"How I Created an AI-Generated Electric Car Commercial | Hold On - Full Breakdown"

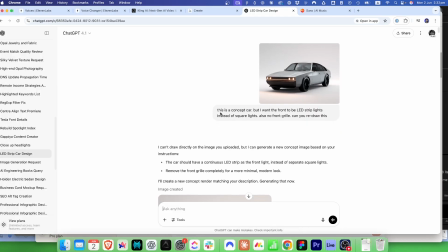And then I basically asked it to, I didn't like these lights here because it sort of looks too much of the classic car.
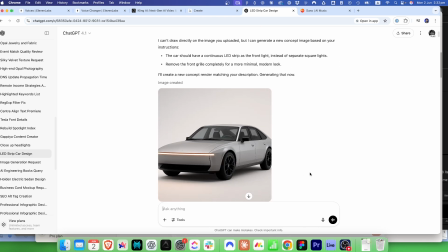It doesn't look electric to me. So basically the rest is basically step-by-step iteration until I get what I wanted.
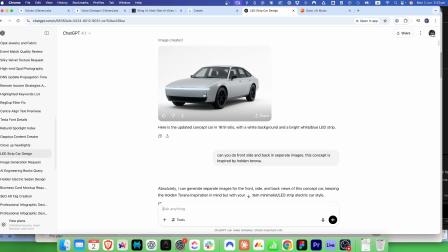So, it did this, but it looks obviously too much like a Tesla.
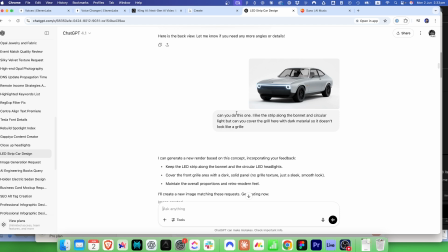And then, I wanted sort of that round light. And after a while, I think it sort of got it and to what I wanted. But then again, this bit, I didn't like it.
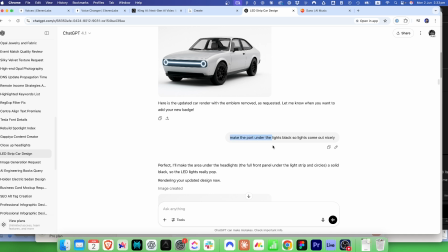So it's basically told it to, make the underpart, the lights, under the lights, black.
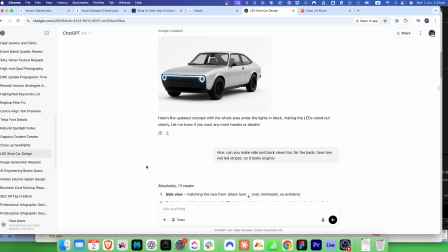So the lights come out nicely. Yeah, so it did that.
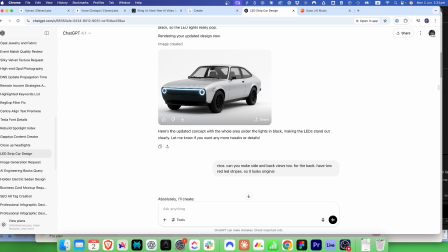That's at this point. So I have the concept, good enough. And then I asked to basically create like different, side view, front, back.
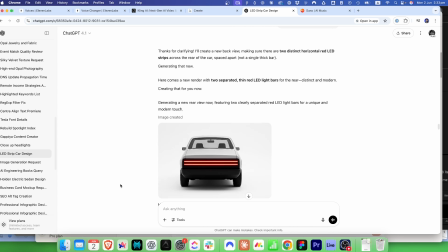And again, it's struggling. So one thing you need to sort of remember, obviously all of this is like, the context window can't be too long. Again, all of this is working based on number of tokens, blah, blah, blah.
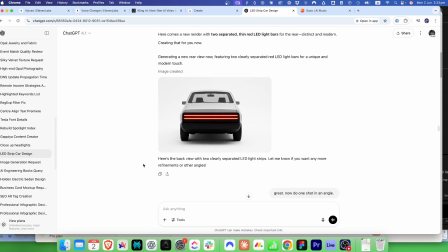Anyway, nobody knows how these things work. The point is the AI tend to get tired.
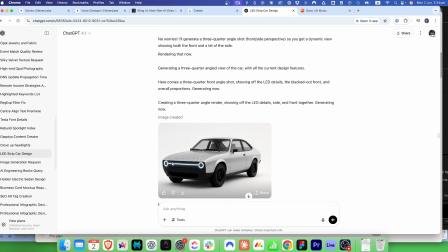And if it doesn't do what you wanted to do, especially in a thread like this, image like sort of customization, you need to start again. And then, take take like one that works and then start again, and it tend to work pretty good.
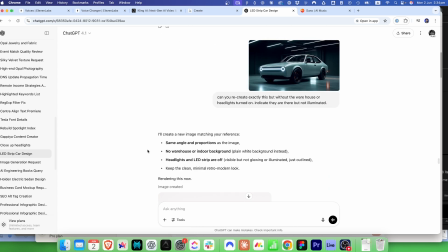So at this point, and you can see here, this is sort of now I'm in another sort of
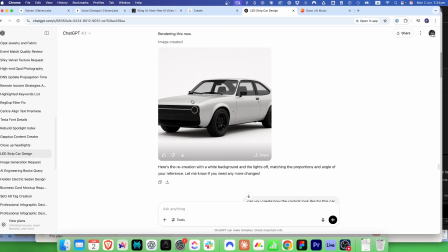step in the workflow, and sort of see that. So it sort of lost that whole point, the whole thing that we created.
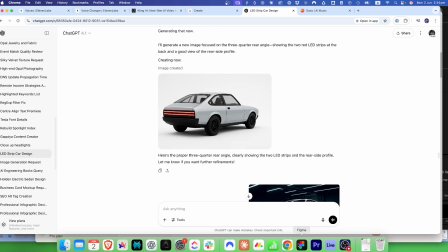So anyway, so I had to start a new one. Yeah. So anyway, after like 2 hours
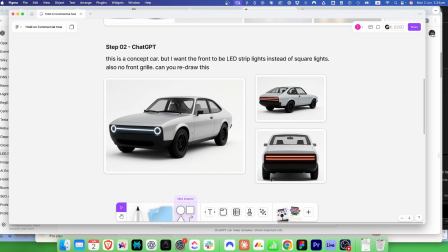and stress, I got to this point where now it looks like a one car, right?
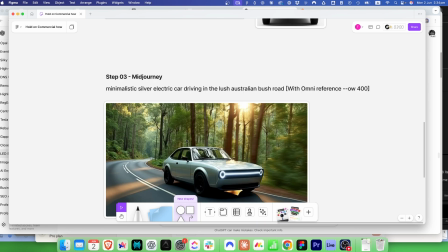Nice. So now easy part.
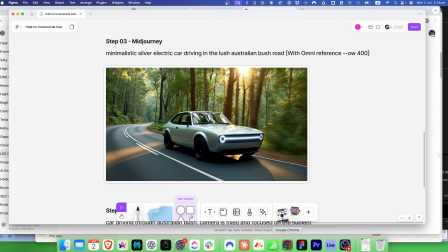Now go back to Midjourney and ask it to basically create what we want, but use the
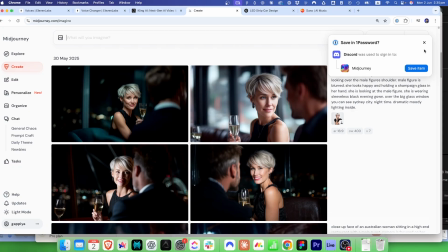let me just refresh this because it's sort of stuck. And go back to the car.
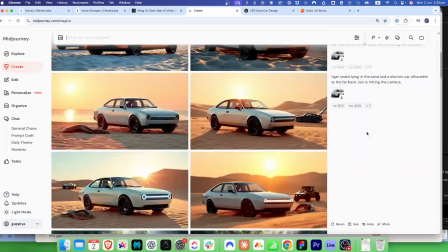Sorry about this. Yeah. As you can see, I use this a lot. Yeah.
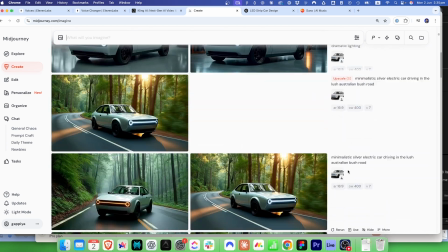And then let me go back. Yeah, this is the one.
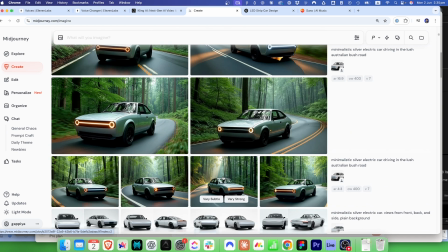So at this point, see, I had this one and then jump into now this, because now I'm bringing in
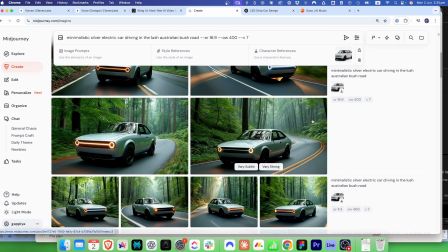basically, let me just use that. So this is the car. This is, I'm using what they call omni reference or character reference. So you can upload your character or the object or whatever do you want to keep consistent throughout the generations in here.
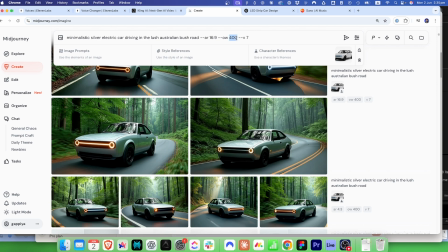This is called omni weight. It's 400. You can go below 400 if you don't want your object to be, that perfect, or if you want Midjourney to sort of be flexible on that, but I don't want that.
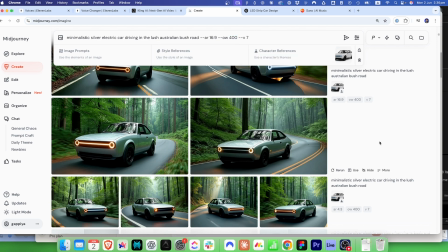I want the car to be perfect in each generation, so I use 400. So that's sort of the only technical bit.
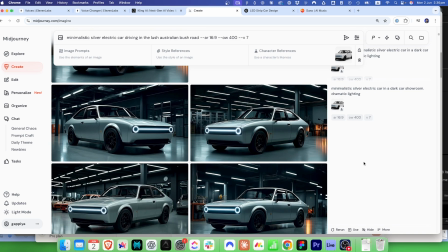Like after that, it's sort of starting to look at this. Like the car looks mostly the same.
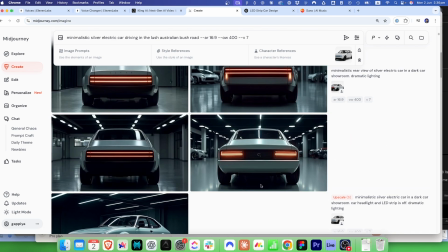In some generation, it sort of fucked up, but yeah, it's that sort of struggling.
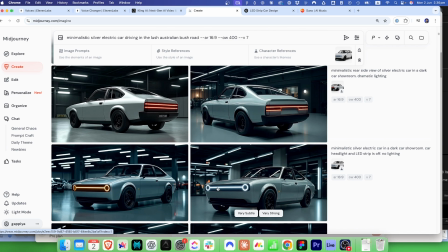But yeah, so the rest is pretty simple now.
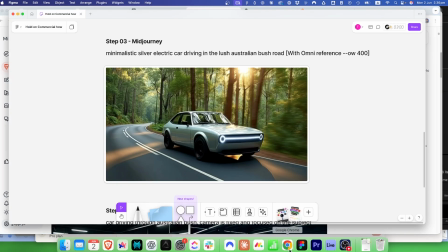Like you can basically, sorry, let me go back.
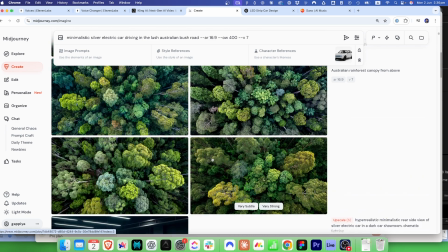Like all of this is just now again simple. The shots that the car doesn't have are pretty simple.
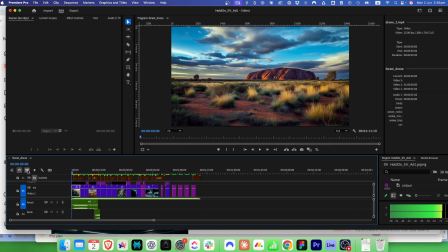Let me go back to Premiere and turn my music off.